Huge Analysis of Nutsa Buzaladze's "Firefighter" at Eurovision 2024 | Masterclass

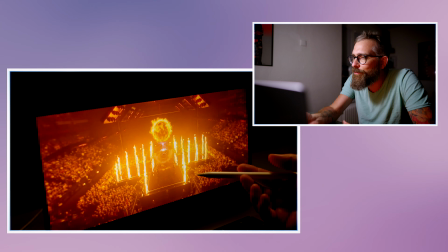964s
Of course they want to show, they you know, this mirror is very, very expensive, they wanted to show it.
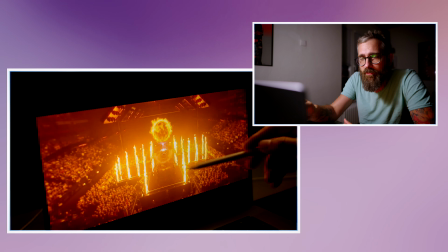969s
Again, they showed the arena from this angle, which is the minimum of arena, because the other part, which really looks epic, is on the other side.
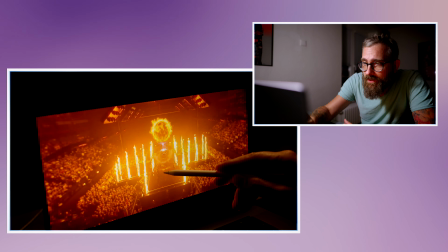977s
Okay, you don't see it, but then we are looking at them waiting.
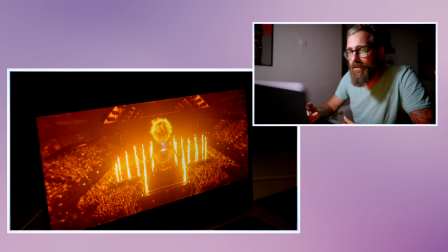981s
She's standing up very weirdly from the ground. This is the moment when they should go and help, you know, or something.
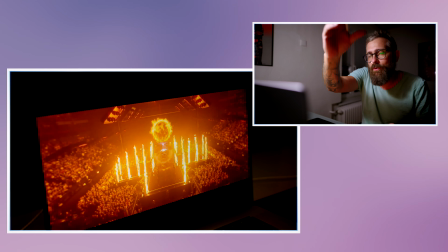987s
Or find another shot, or a very fast shot through the fire, or something. This is not it.
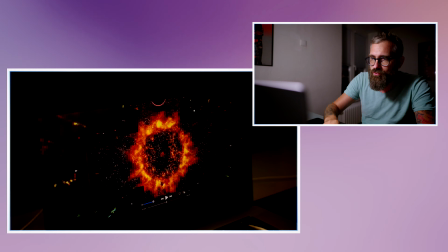994s
I like how... But I like this. I like this atmosphere change.
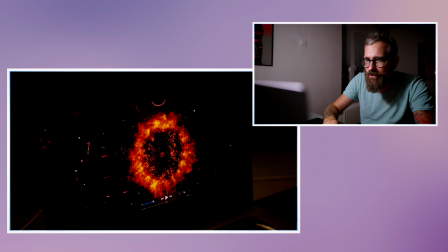999s
It ends up and the fire burns over here. This is nice. She's centric.
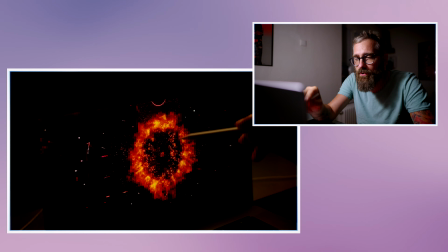1004s
This is when you can use it, because this is how your eyes are working.
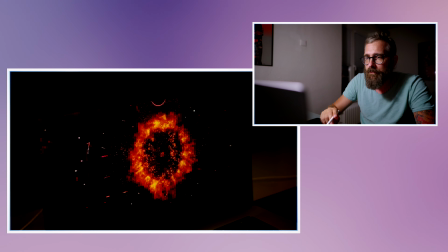1009s
You go with the eye, you look into the center, right? Now, this was very unpleasant.
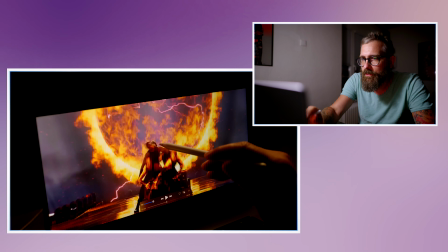1018s
So you have still this centric shot, but she's not in the center, so it's not
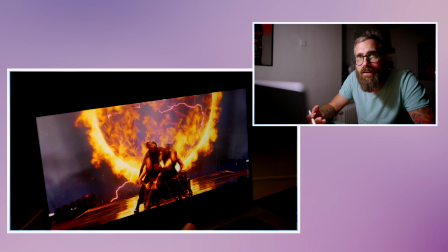1022s
good, the choreography, and it postpones its work.
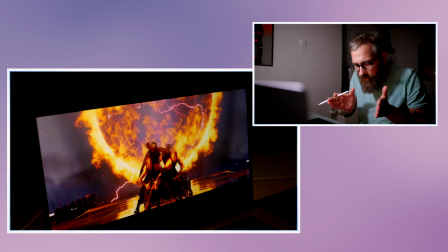1028s
It would be much nicer if they go very, very fast forward through them to see her.
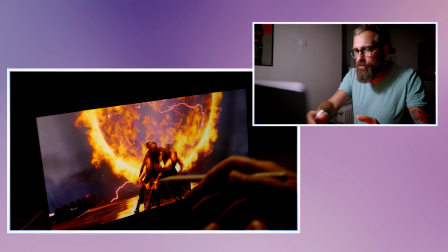1034s
I'm seeing like a performance. I'm too concrete on the dirty floor, which is very visible because everything is lit up.
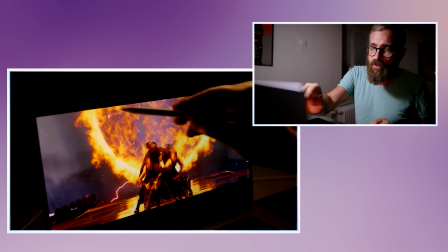1041s
They're using those very real effects. Okay, this is subjective.
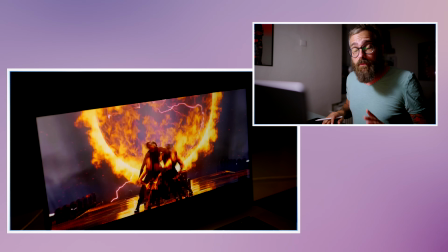1045s
I think they could really stay completely with the fires that were brilliantly, but in general the palette works very, very nicely.
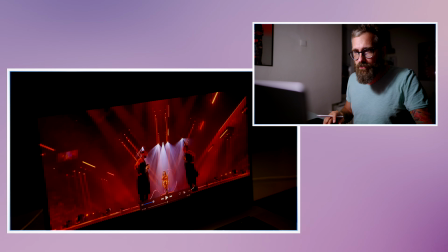1053s
Then we go with her from wide shot a little bit closer, and then she go through this, but I don't see her again.
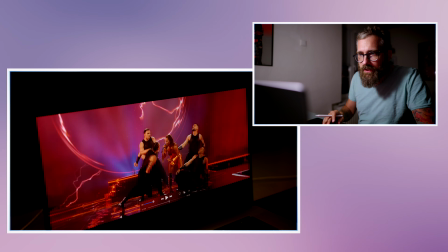1061s
I want to see her, I want to be with her, but I'm still with kind of like with them.
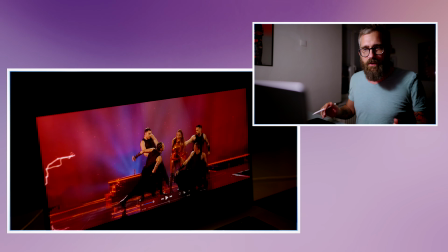1067s
For what is happening over there? I see this,
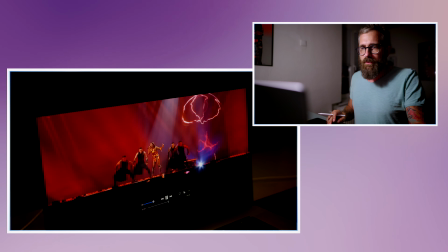1072s
not really a thing, you know, but it's like tempo edit is really good in this case.
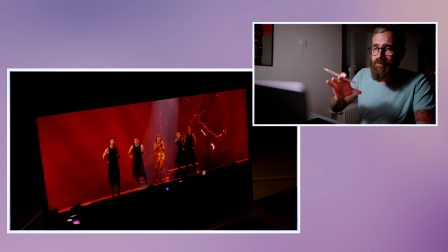1079s
Like tempo edit is brilliant, how it should be, but I think they didn't choose a right focus point her.
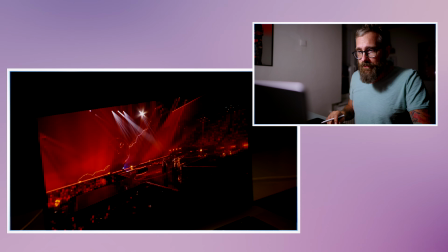1085s
This is the whole issue I have with this. And also at some point, and you can see that after this dance break, the tempo kind of loose.
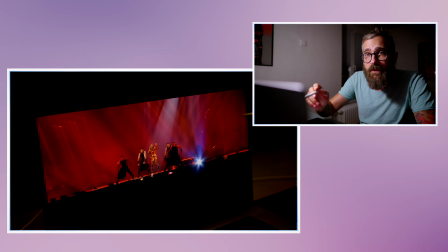1093s
Of course, now when I'm stopping it, you cannot tell this, but it goes more likely the way like, I just check, yes, I still have time.
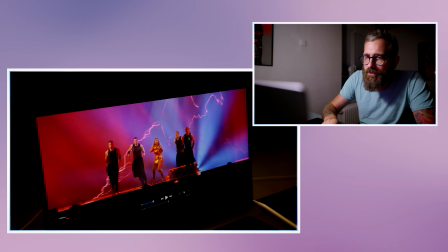1102s
So this, you have this big beat.
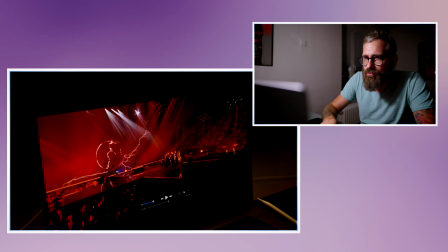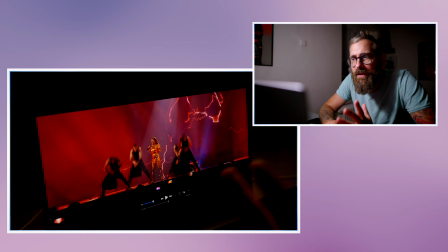1110s
Imagine that
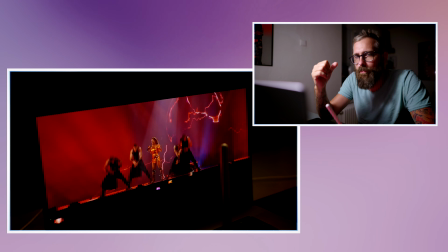1113s
for a whole time, the beating and the strong bass something is always reflected, and now it's not.
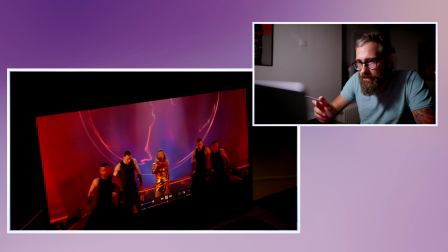1120s
And this is a mistake, because for example we have this nowhere.
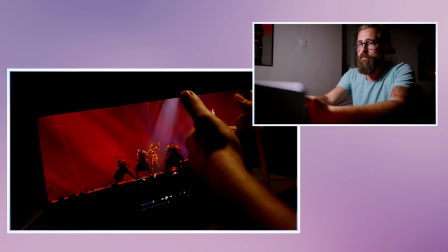1126s
It must go, it must be a shockwave or something.
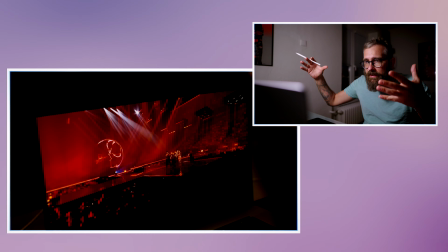1134s
Again, nothing. Those lights should do like at least or something, you know, just for this moment.
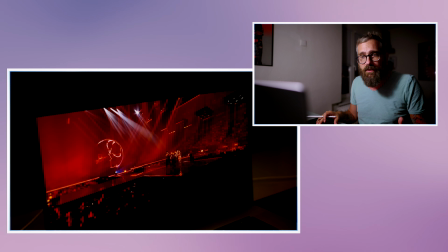1140s
Because now it feels empty. Now it feels like the tempo is over. It's the end. We need to.
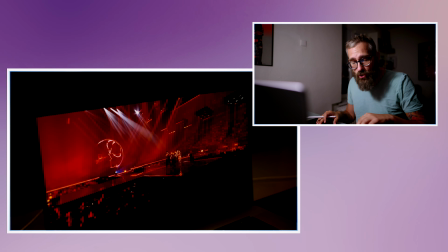1145s
We showed all our cards. We showed everything, and that's it.
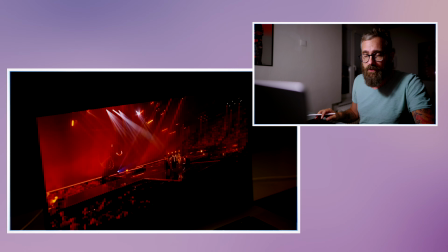1150s
That's it. No more money. You know, is there? You cannot. The songs should work the way that you gradate. That you start with little elements. It's logical. Little elements, and you're putting more and more and more new stuff into it, or some surprises.
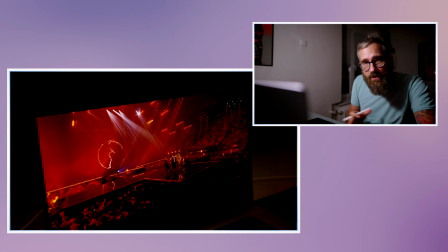1166s
This is how it should be. This is normal. In every single thing, you don't want to read a book to find a point in
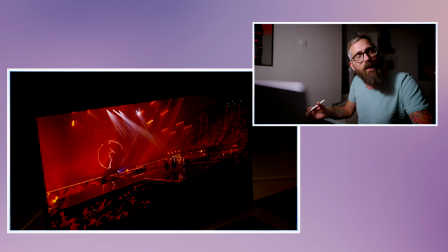1175s
page 50 to have another 200 pages about nothing, because basically this is just after story.
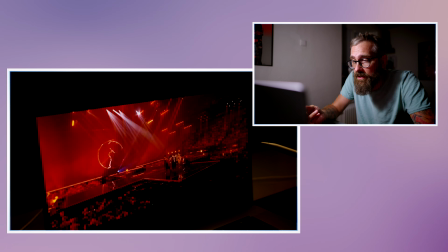1182s
This is how, this is my feeling from this staging, that all the energy, all the focus was until the dance break, and then okay, whatever. And then of course in the end they try to point it, but it's very hard to hook it you again.
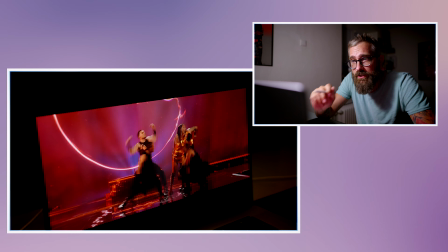1199s
And why I'm saying this, I think that's one of the reasons why she didn't receive so many points, because the focus wasn't there.
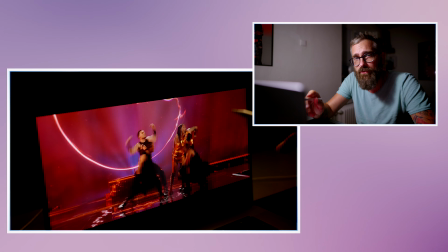1205s
The song, okay, the song might be cliche, but her vocals are really good. Her dress is good, her charisma is good.
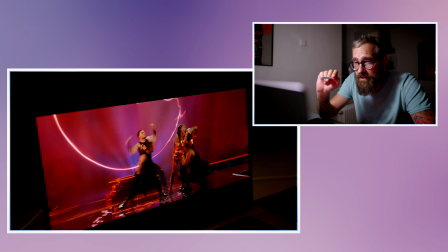1212s
As a professional, the professionals can really see that this works.
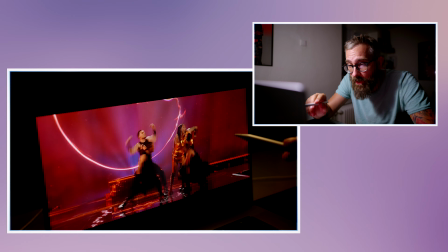1215s
Like 100%, I'm telling you that for me, she's one of the best artists on stage this year.
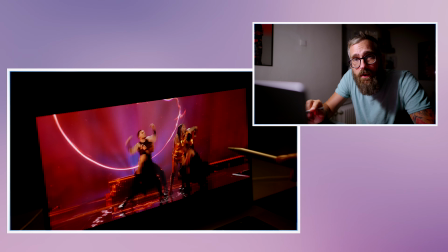1221s
But I cannot see it in here. I know it because I feel it.
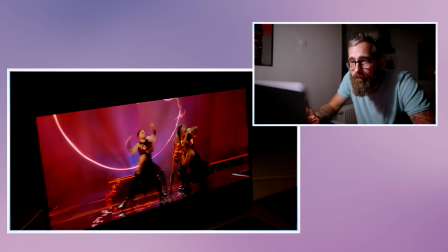1228s
I know it. But they didn't sell it.
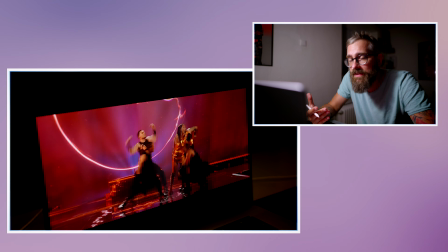1233s
They were selling staging.
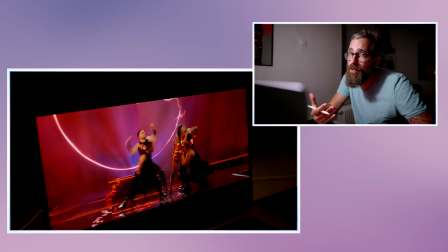1235s
They should sell artist and the staging as a bonus all the time.
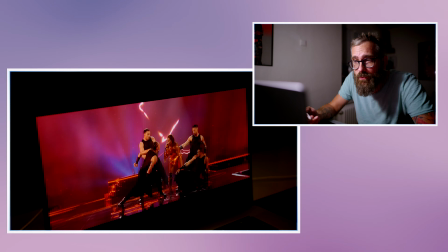1243s
Or make it about staging, which must be brilliant. But this one is not. See, now at least this dancing very nicely.
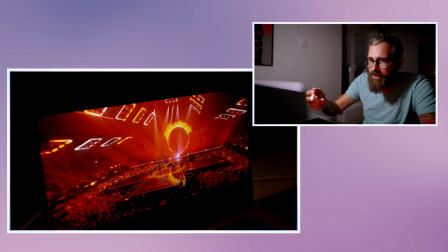1251s
Strobo effect they can do. This was a nice thing. But again, show me more of the arena.
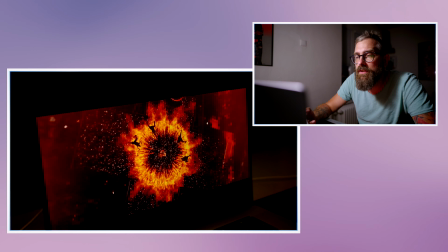1260s
I'm still in wide shots. I think this is like in Czechia case. So many wide shots.
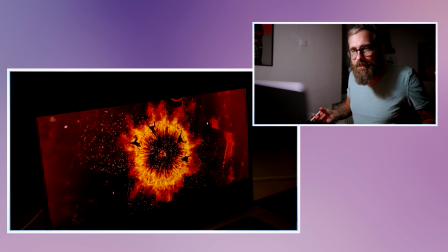1265s
I'm not sold story. I'm sold the staging, but I'm seeing the all same thing all the time, without a connection.
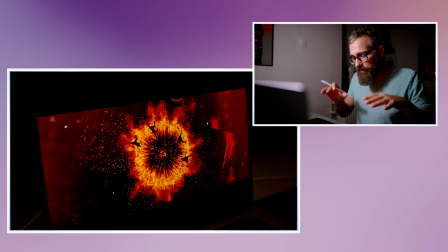1274s
It's a firefighter. Of course, there is a fire. But I want to play. I want it to play. I want her to be the magician.
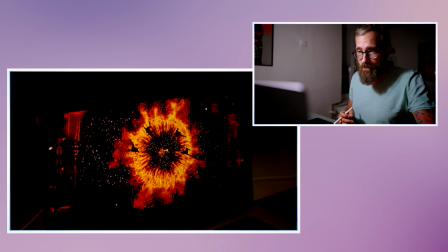1280s
You know. But I cannot see it.
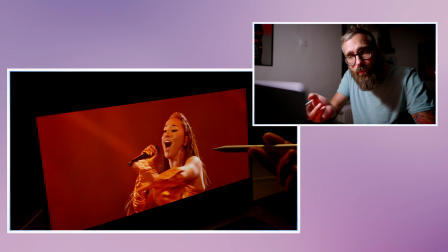1285s
Those shots. But tell me, those shots are brilliant, right? You live with her. But you don't have chance to establish.
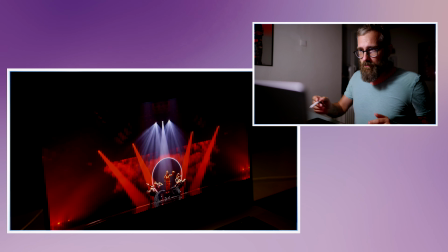1296s
Why they are, for example, now I don't understand the wide shot, right? First of all, it shows me that the LED ends in here. Now it looks so small because she's very far away from the camera. This, of course, this effect is nice, but it would be so nice if I see it in the detail.
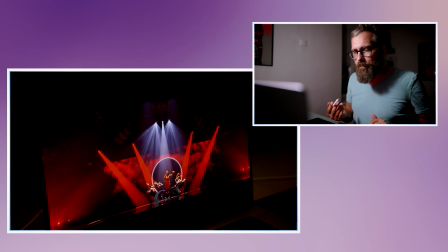1311s
I don't care about those guys. I know they are not dominant over there, but I'm losing her because they want to show all of this.
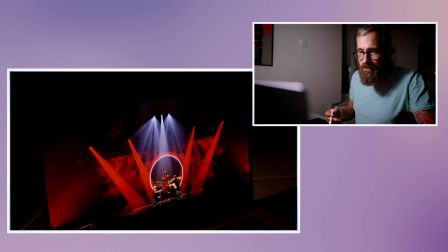1319s
Why? I don't understand. And this is so unnecessary.
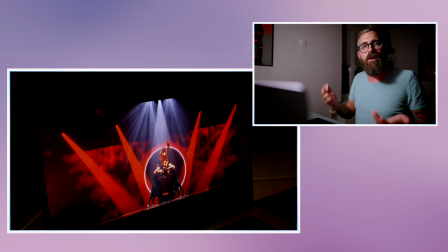1325s
What is this effect that they take her up? Just to do choreography, right?
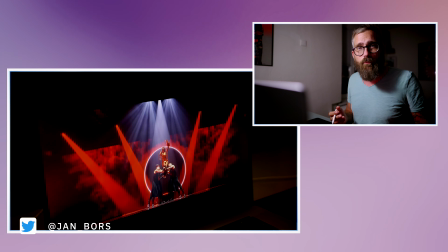1329s
I think this is a very common mistake, just to show choreography for choreography, when there is no reason for it.
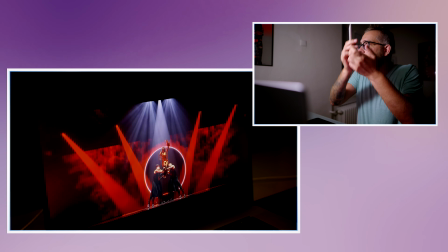1337s
It's not supporting anything. Okay, they take her up. Why I'm not seeing it in close?
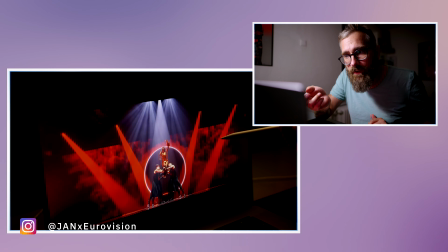1342s
Why it's not a surprise for me that she's taken by them or something? It would be much nicer if this is not made.
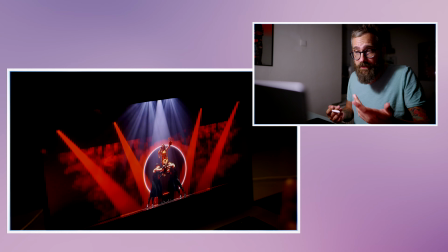1350s
It don't bring anything, no atmosphere, nothing. It just makes her harder to sing, even she can do it.
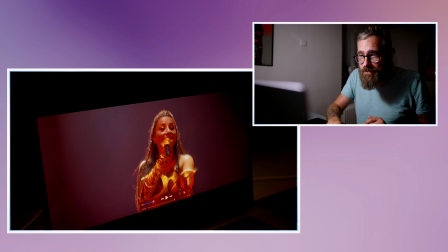1355s
You know this shot? See this shot? It is much better. It's much better.
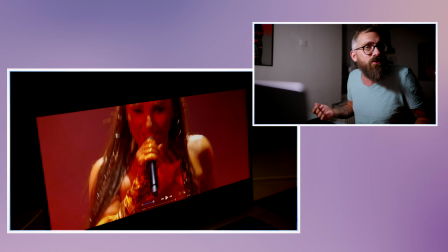1359s
I want to see her more. This was unnecessary. It was just okay, let's take her up.
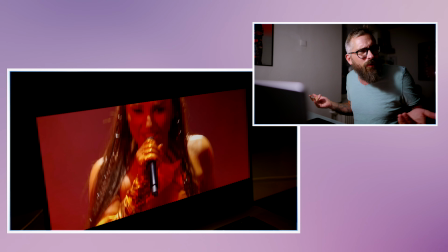1366s
But connection with what? What was a build up to this?
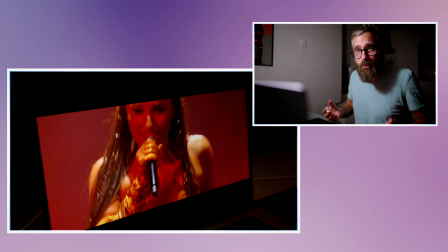1371s
Nothing. It was just for effect which wasn't working. Unnecessary.
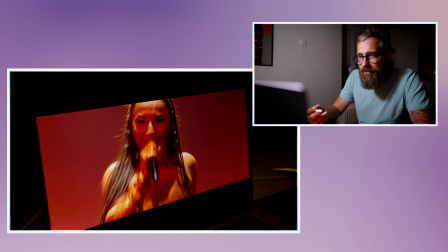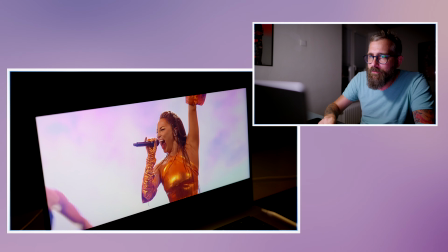1382s
This works, this is how it should be. They didn't keep her intimate, and when she explodes, they open it.
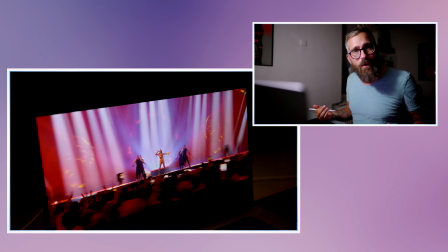1389s
This is how it should work.
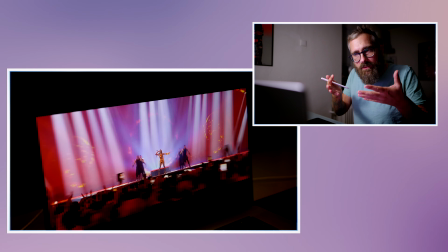1390s
And they didn't let me to have this intimate moment with her in this also intimate part of the song.
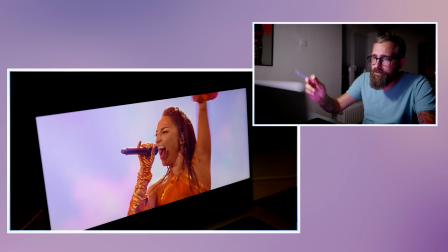1399s
Now it works, she's again there, no reason. And this is a cringe.
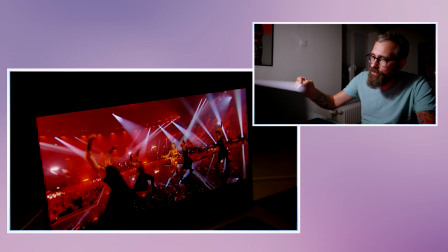1405s
This is when she's done singing, she's just going to point herself on the pedestal to be there. Unnecessary point of view. If they want to show the arena, it was a time for a spider camera, I don't know, if the crane to go over the arena, you know,
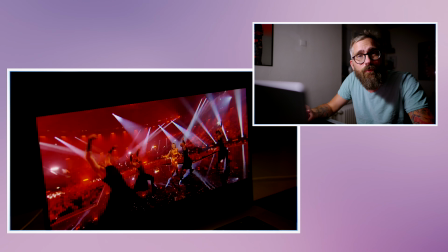1420s
to fire it, to figure out, or now the dancers maybe could come at this moment to fill it,
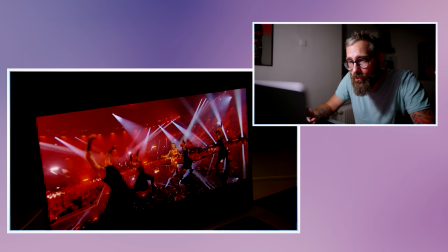1428s
to create some dance break solo to reveal that she's on the pedestal.
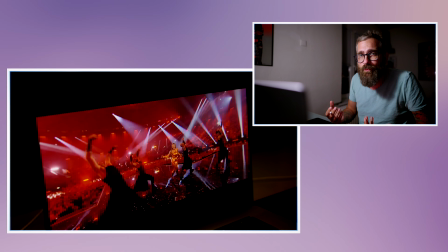1432s
But they already put her on the pedestal once, so there is also no, like, why is it there?
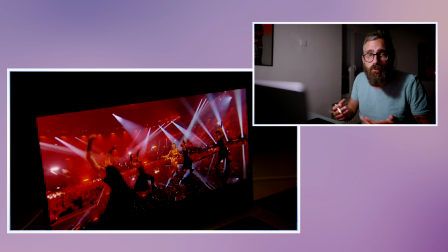1438s
Just a very expensive prop to have there for not using its effect, even though I got goosebumps because this part of the song is very strong.
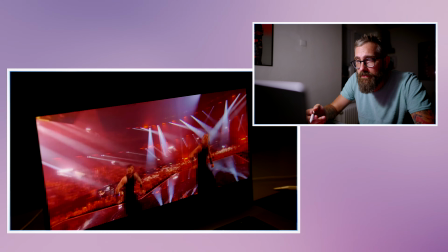1445s
She's very strong. This is empty shots.
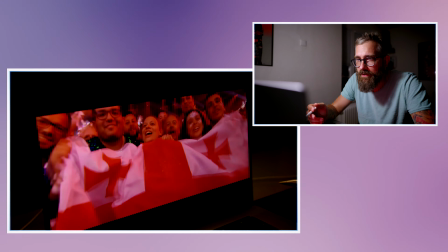1451s
This looks just weird. Nothing is happening. Okay, random shot.
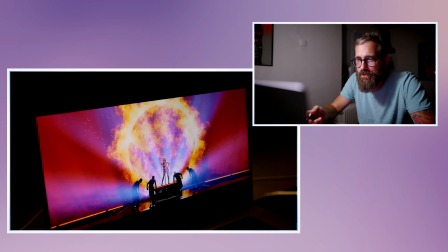1458s
Now she's go up.